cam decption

We feel the music also does this. We followed the blank screen title sequence, so we have a black background and white writing to make our titles clearer. Our first scenes are in a graveyard, as it shows that it is a youth drama, as it's a sensitive subject and introduces the storyline.
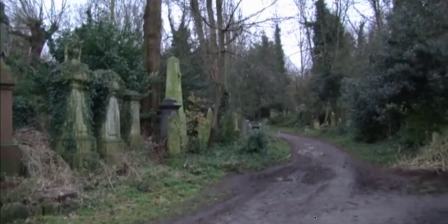And the establishing shots are not in school, so it's clear it's not a high school title sequence.
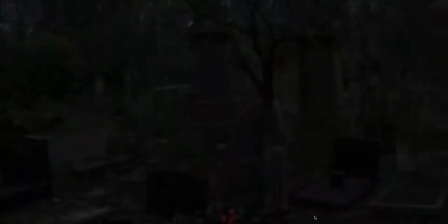We have more establishing shots here. We're following our conventional order of the youth drama title sequence, with our title being the fourth title.
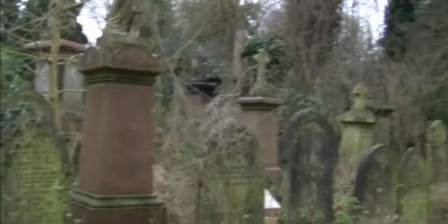We're again following the conventions by having the sound after the title and the cast after the actual title of the movie.
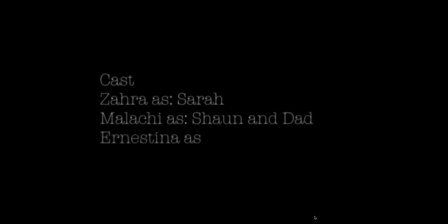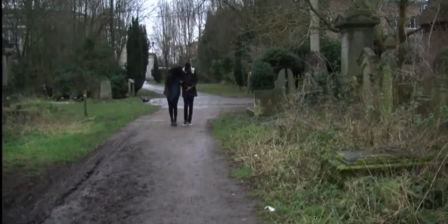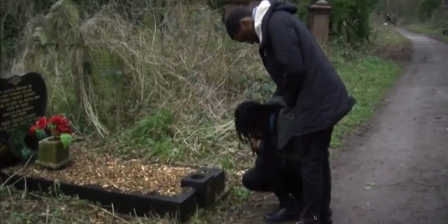This scene is the parents of the main character, and it shows that they're mourning someone on what the film's going to be about.
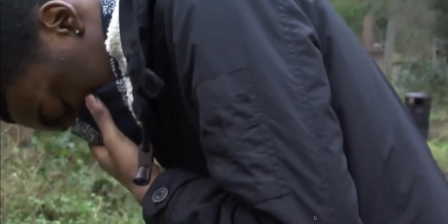We have close-ups, which introduce characters and again establish the plot.
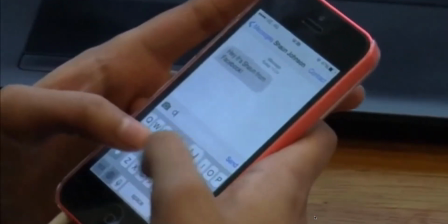And this scene is of the girl in school, so it shows that she is a teenager,
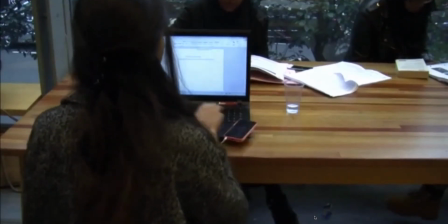and the rewind was to show that the rest of the title sequence is a flashback, so we'll find out what happened to her.
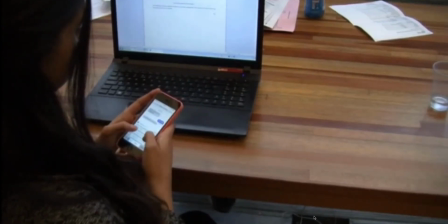The change in music also shows like a change in scene and atmosphere.
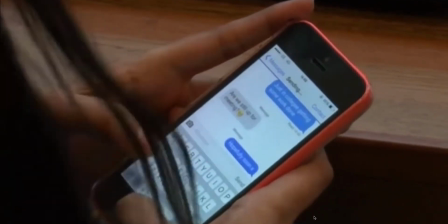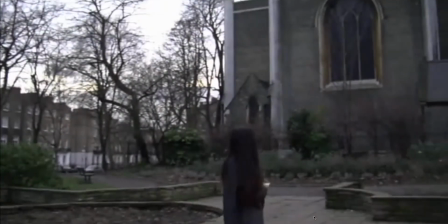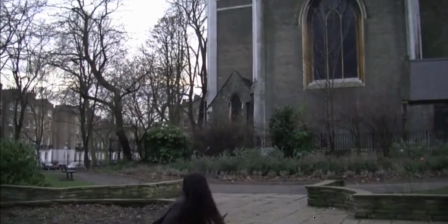The change in music again changes the atmosphere, so it's a more tense atmosphere as we see her meeting someone.
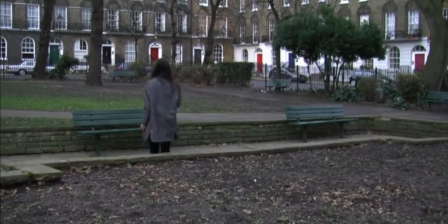Take a deep, calm yourself.
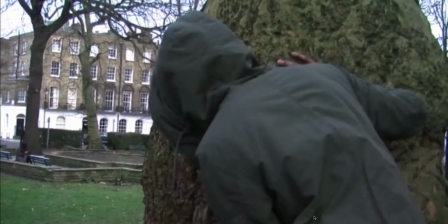He says to me, if you play for keeps. We have our title again at the end. Count to 3. Take